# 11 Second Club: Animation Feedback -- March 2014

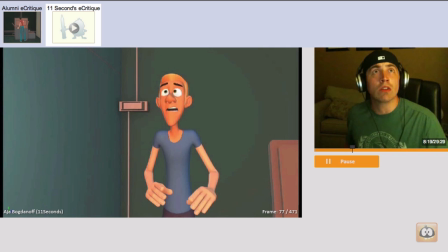I think you'd already start to be, you know, you'd react to it and start to pull away, maybe a quick check to make sure you're going in the right direction, but you don't want to take your eyes off the danger there. Okay? All right.
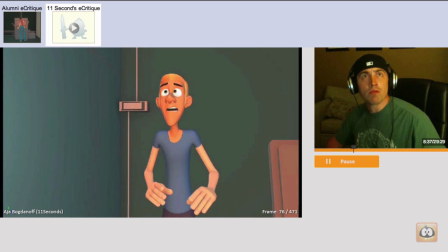So, I think you can overlap those beats a little bit more by starting to have him move back, quick check, and continue back.
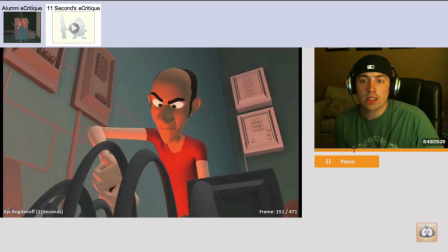I also think you want to end this shot with him
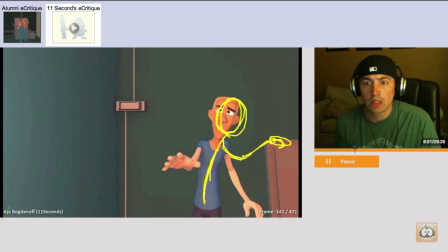already with his hand on the thing and the other hand, you know, reaching out. So, you can already feel what he's starting to do. He's going to get behind the thing. It's like, hey, you know, watch out.
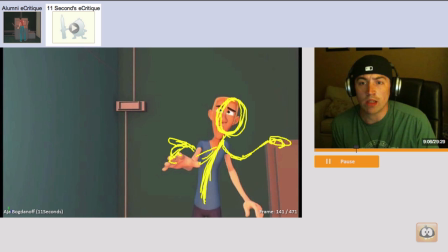Okay. Again, you know, I think you can get a little bit more line of action change. I feel like the chest can now really be aiming towards, you know,
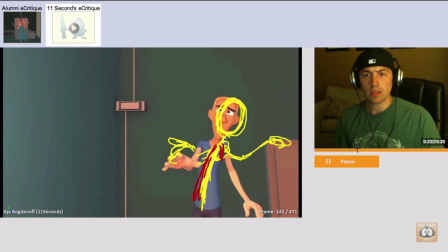screen right instead of still keeping it frontal, little, which will give you even more torsion there. So at the beginning of the shot, you feel he's starting to pull away, and then by the end of the shot, you feel like he's really committing, but his eyes are still keeping focus on what he's afraid of there. Okay?
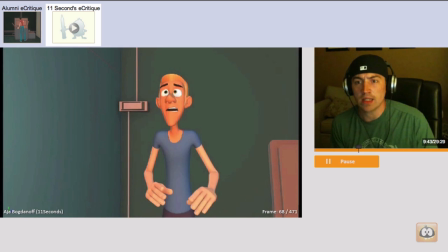And what would be good about that is, beginning of the shot, you just start with this line of action, but the body's sort of aiming a little bit away, and by the end,
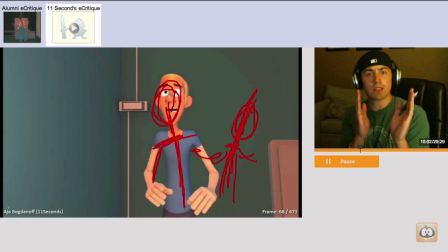right, you're really pulling away. So you get a nice, simple screen left to right movement, but you get a good, strong line of action change throughout the shot, so the character doesn't feel stiff.
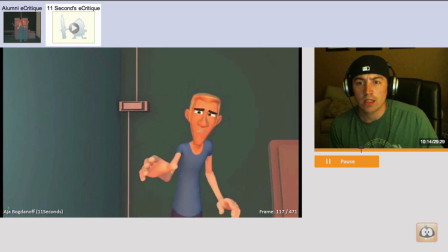Whereas through here, it's not bad, but here,
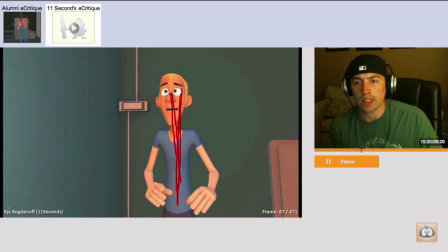he feels just a little static at the end.
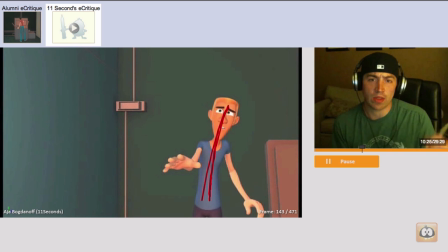And he's starting to get a line of action change, but I think we can make that stronger. Okay.
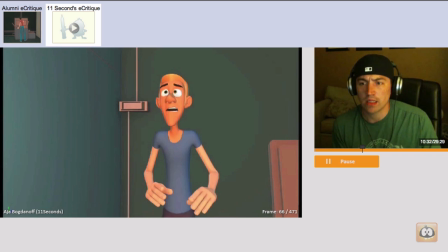All right. Next, I just want to look at the hands again.
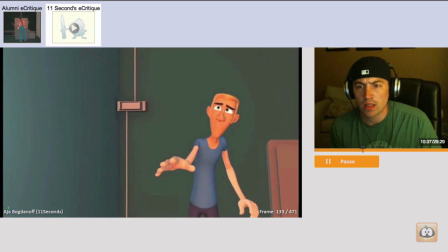There's something very important I forgot to tell you.
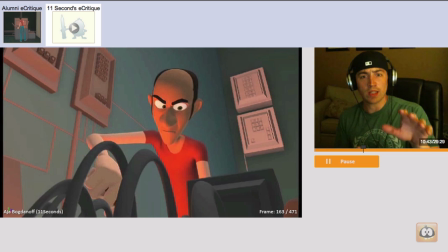Other than when he does something very important that I have to tell you, the hands feel pretty locked. I think, you know, would you, when you're looking at it, would you coil up a little bit? like you start to pull away.
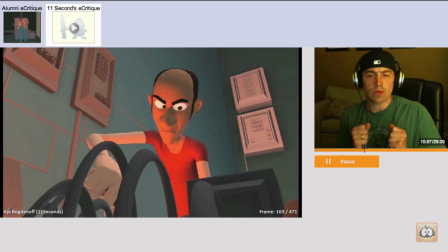There's subtle things you can do on the hand that I think could really help push with the character's thinking and feeling.
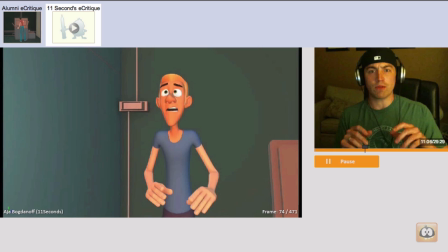Okay? Right here, they feel relaxed and just hanging down.
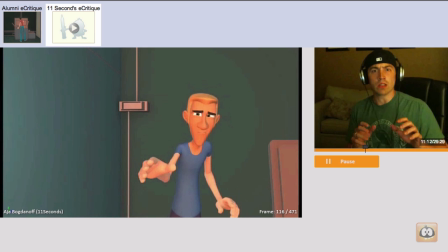But, you know, do you feel that change of them pulling back and then starting to reach out to try to find what he wants to grab onto over there?
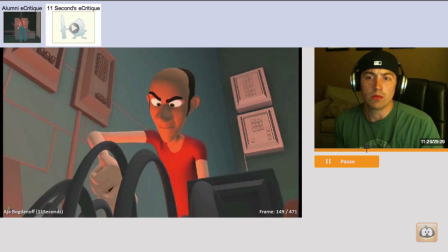Okay. All right. We can move on. So this next shot.
Tell you. What? Don't.
Okay.
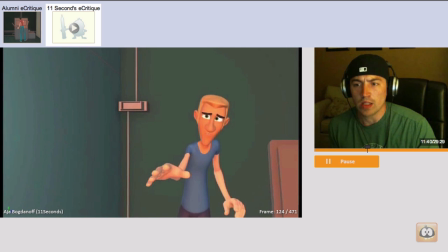So this guy, we'll call them Blondie and Baldy, okay?
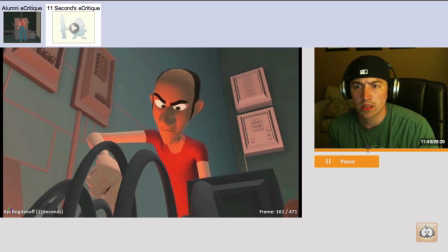So Blondie.
Important. I forgot to tell you. What?
All right.
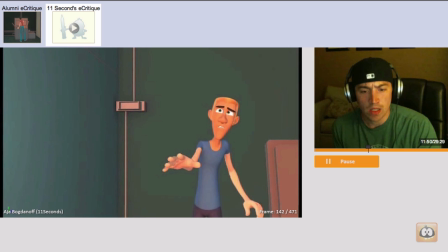He said there's something important I forgot to tell you. Now that guy's reaction is what? Now, there's no blink, and I really think that the blink is a great and simple way of just showing that there's a thought there.
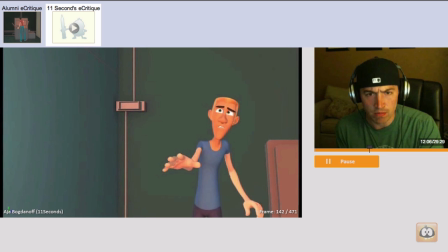So when he says there's something important, I want to tell you. What? All right? Even just a simple blink. Even if it's a half blink. You know, I feel the thought.
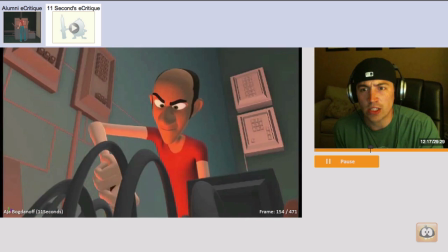Important, I forgot to tell you.
A little eye shift.
What?
but I think it makes it, it'll make it less like he saw something in the corner of his eye, right?
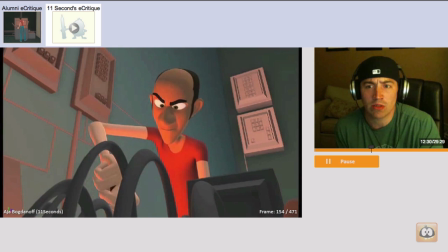This could possibly be misconstrued as, you know, when he saw a light flashing, so where it's more reactionary, but you really would just have a thought, something as simple as blink, and then open here,
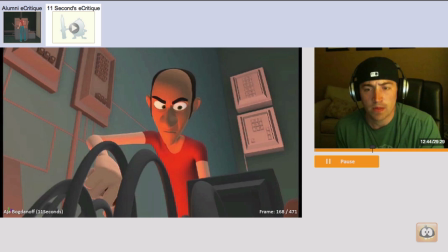and then blink again to turn back. And I would blink before you start to move the head, so blink, turn back,
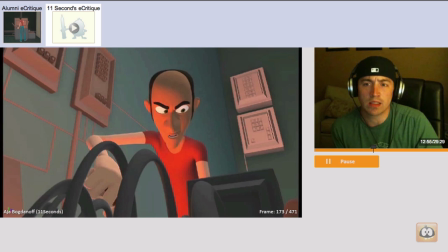And you might, because you're blinking so close to the cut, you might extend a couple frames just before changing to the next shot there.
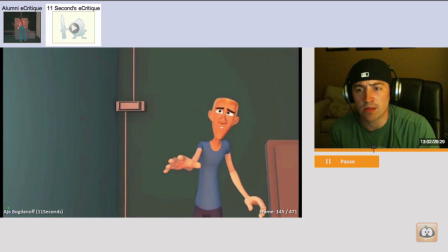I think that is the most important thing.
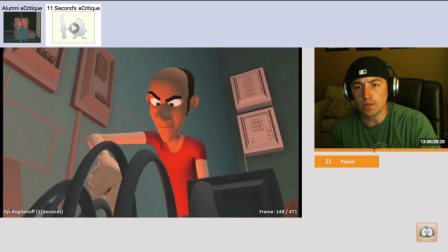Again, you know, he's working in here. I think some little things. You know, pushing, again, your line of action.
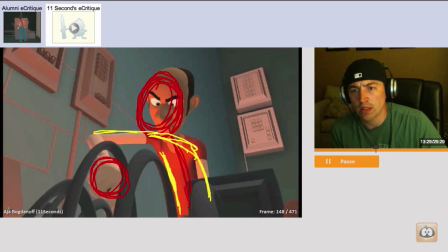getting more of a curved gesture through here that's supported through the arm it's just another way to help bring your focus to what he's doing
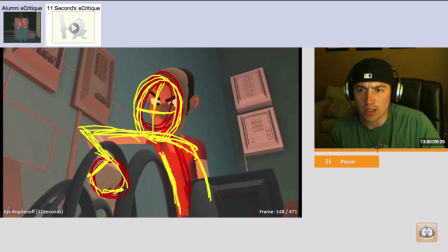even the head, the head angle again using the eyes, nose triangle
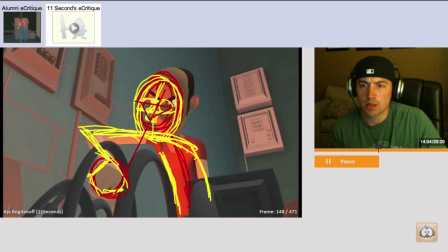even that can help point you to what he's looking at All right, all these little details can just really support that view, okay?
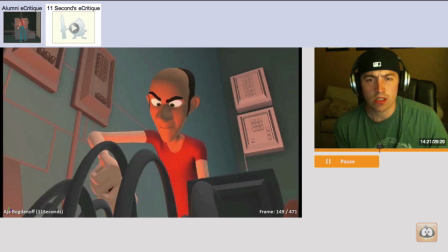The next one is looking at the hands. Now, when you're, you know, when you're doing something with a screwdriver, you know, you'll definitely see squeezing and tension in those fingers to lead the push,
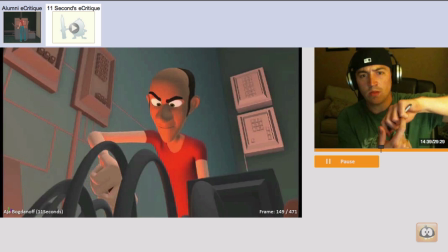the torque. but right now when I see your animation I see too much negative space in the fingers there right
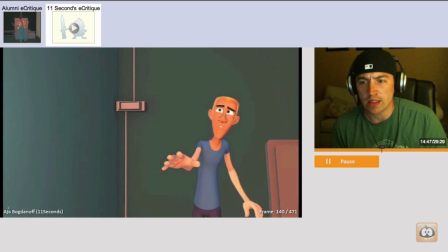and they're definitely not alive as he's he's twerking what
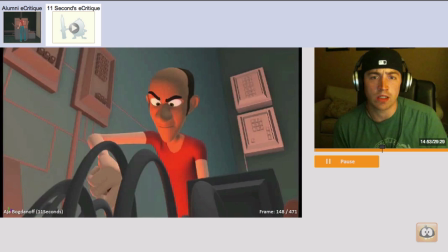don't and twerking not twerking don't confuse that with twerking oh yeah okay so it feels like the hand is just lightly moving things around. So it doesn't really feel like he's really working. Okay? Again, even just something subtle in terms of the life of the scene,
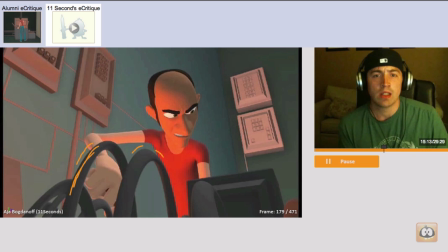you know, perhaps giving these coils a little bit of life would be a good thing.
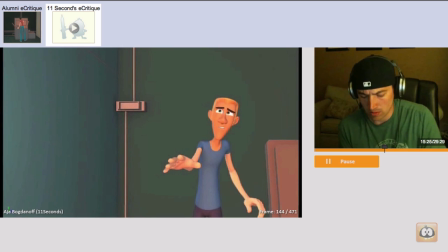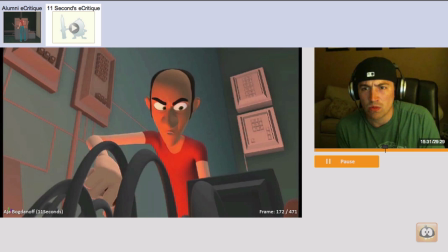Other little things to look at when he says what, you know,
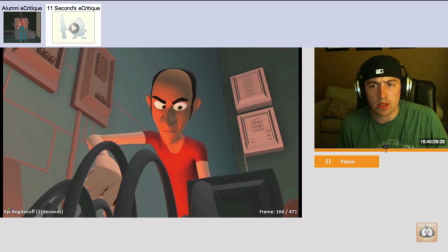So using that blink going into the turn is a good opportunity to get into more of a squash face. And I don't mean you have to go like, you know, really scrunch it up. But for the what, you can get some good opposing action in there.
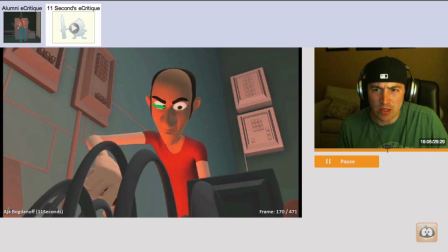So if, let's say his eyes are closed here, the brows just came down just a little bit, and the ooo face came up just a little bit and you gave a little bit of widening to those nostrils and a little bit of life to those cheeks.
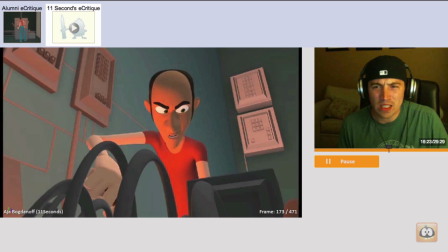You know, you can go from this to the what, which would make these just a bit wider, which could bring the brows up a little bit more, which would thin the nose because the mouth is open just a little bit more,